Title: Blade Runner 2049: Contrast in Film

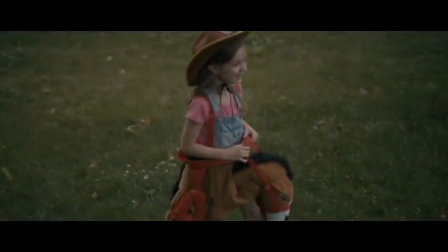There is a saying that goes something like, to know great joy is to know great pain.
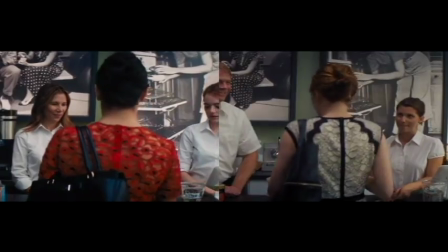In other words, I think we need a contrast in order to better understand certain things.
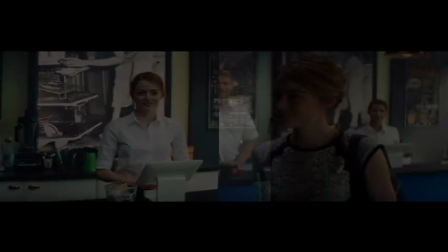And film tackles that idea all the time, whether it's embracing life when you're faced with death,
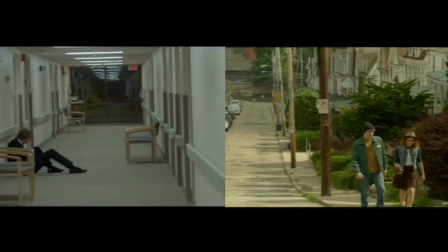or loving someone all the more after you've lost them.
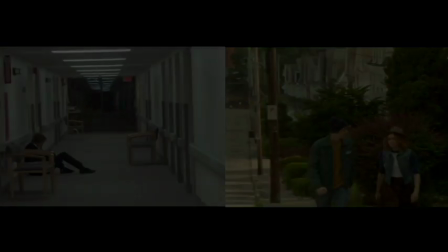And we see these types of contrasts everywhere, but one film that does it masterfully is Blade Runner 2049.
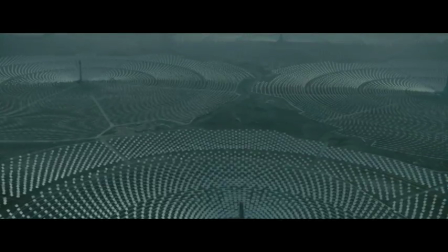It's a film that layers its contrasts in order to build bigger themes.
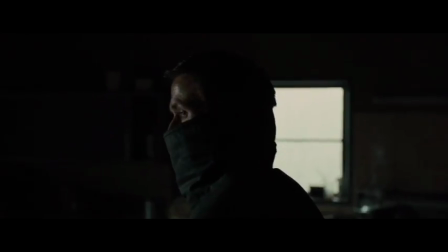Let's take, for example, the first two scenes of the movie.
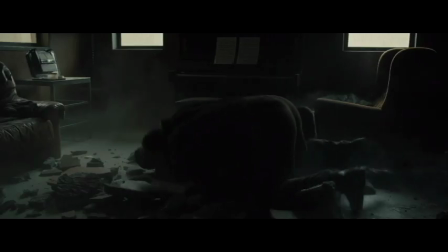In our first scene, Agent K fights the large, intimidating Sapper Morton, taking a physical beating but coming out on top in the end.
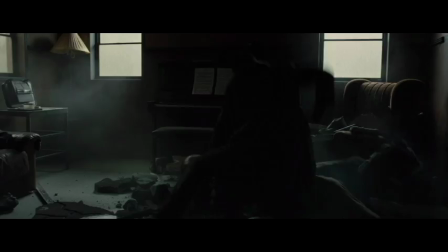The lighting is dark and the score non-existent. In the scene that follows strikes a bold contrast.
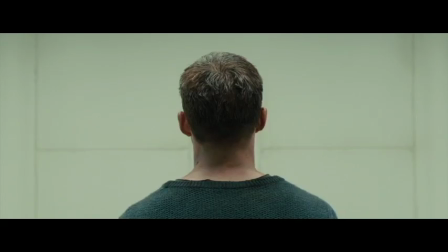K is interrogated in a small, all-white room. His beating isn't physical, but it's verbal.
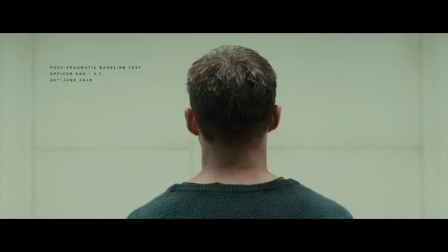And our score is now a high-pitched strain. K is inferior in this world.
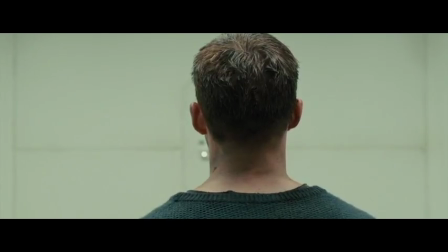And it's an example of the first property of contrast in film, amplification.
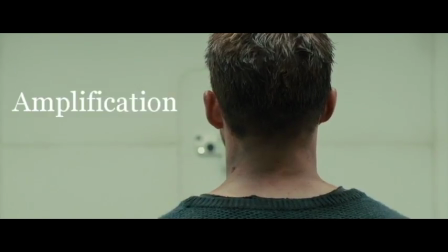When two scenes are contrasted properly, their differences amplify the effect of each other. K's dominance is amplified by his submissiveness, and vice versa.
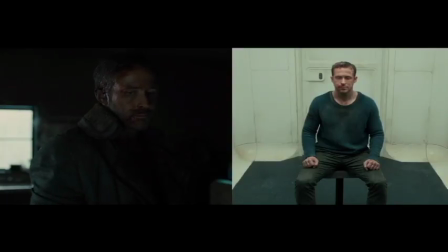We see visual and auditory contrast in order to amplify the one that's presented in the story.
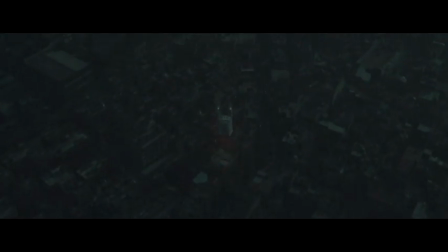But in this case, our contrast is easy because the two scenes occur one right after another.
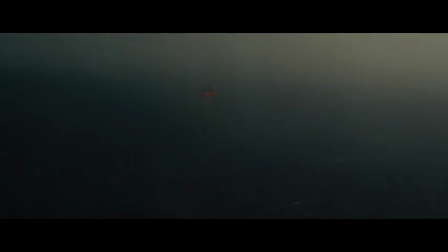So what happens when our scenes aren't so close together? Take, for example, the contrast in K's scenes with Joy.
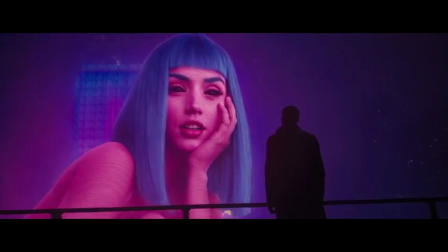One takes place in the first act and the other in the final. Now when Joy first steps outside of their apartment, into the rain, it's a tender moment.
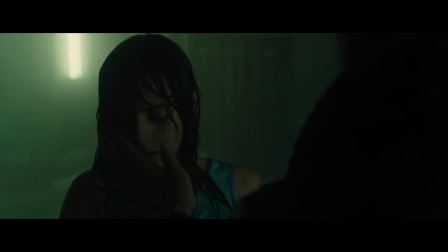K's never felt more close to her, even when he still believes that she's programmed to say certain things.
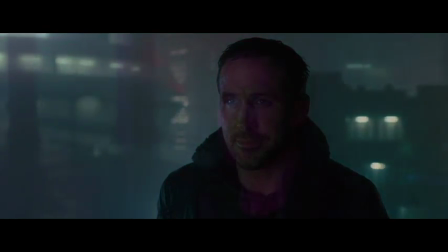And this is him knowing that great joy, knowing love. But then 2 hours later in the film, K and Joy meet again.
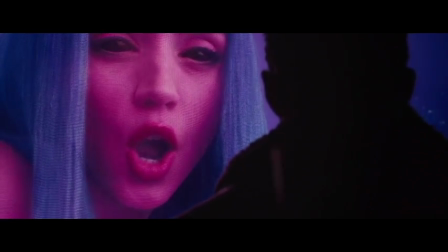But this time, the moment is brutal and sobering. She's still saying the same thing she said before, but K's never felt more distant and alone.
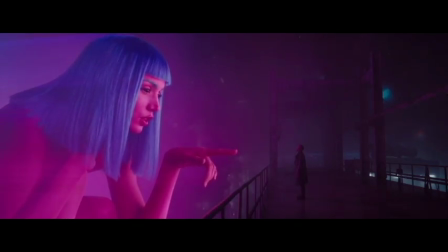And this is K knowing great pain, knowing loss.
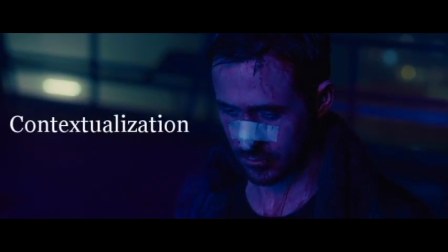And that's another property of contrast, contextualization, using one scene to change how we feel or view another.
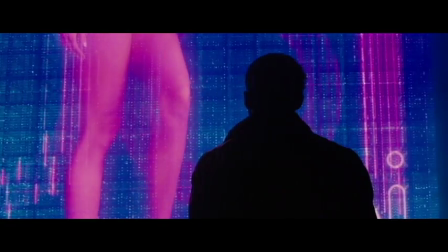See, the second time K sees Joy in the rain, he's lost all sense of his identity.
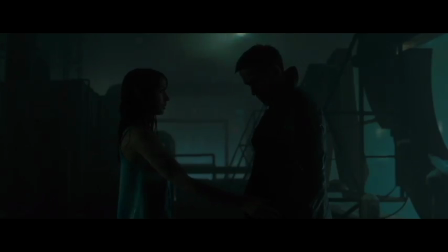He believed that Joy was sentient and understood and loved him, and now he's confronted with his worst fear, that none of it was real, just like his implanted memories.
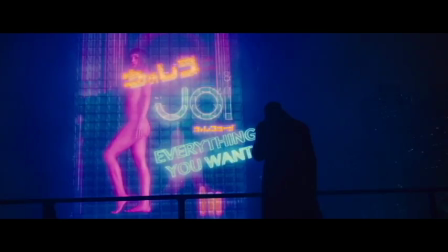Not only has he lost his love, but he's lost the authenticity of that moment.
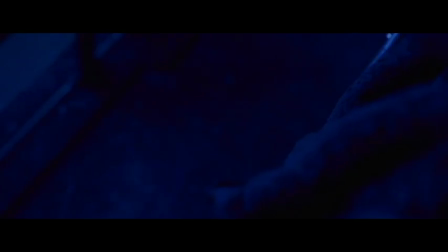And again, we get to see those visual and auditory contrasts. At first, K and Joy are equal heights, and the music is tender.
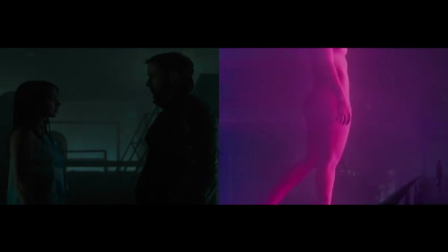But here, Joy towers over him, and the score's vanished. And it makes us think differently about the scene before.
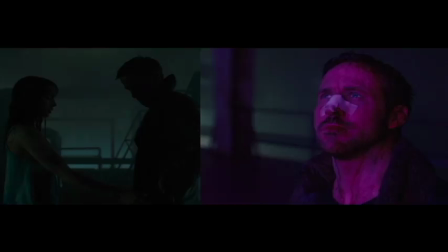We question that authenticity, that tenderness. And we wonder, just like K does, was any of it real?
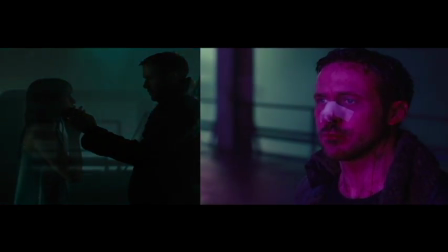This is yet another way to add impact through contrast. See, instead of purely amplifying the impact of a scene, we get to double it,
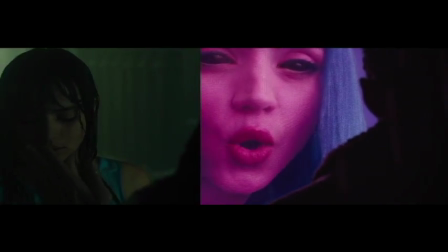to see it once and feel one way, but then to look back at it and feel differently.
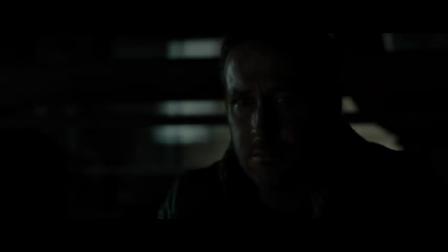And now, all throughout the film, we see these contrasts. K's fear when he finds that horse is amplified because he showed no fear during that interrogation.
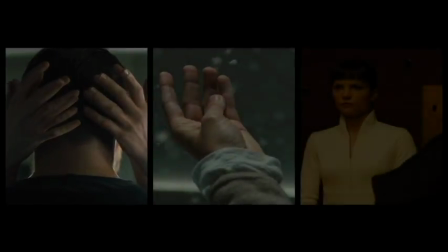We use shots of characters' hands throughout the movie to contrast their experiences and their motivations.
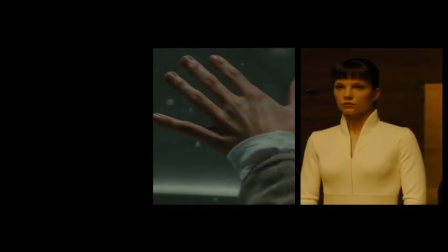And all of these things are building to perhaps the best contrast in the movie, the final two scenes.
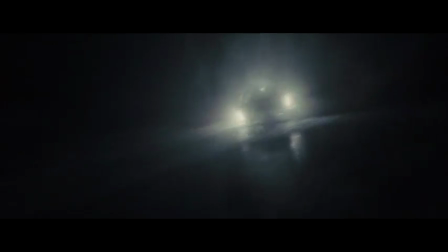In the film's climax, we see every cinematic tool put to use.
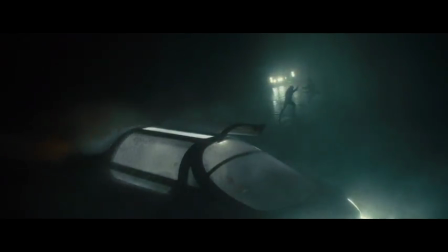The score is bombastic, the cuts are quick, the acting is intense, the environment is brutal, waves are crashing down on our characters.
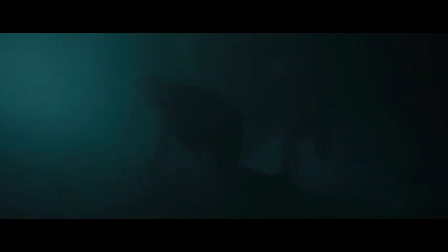And it's the picture-perfect climax to a film. But it's when the fighting is over that we get the contrast we've been building towards.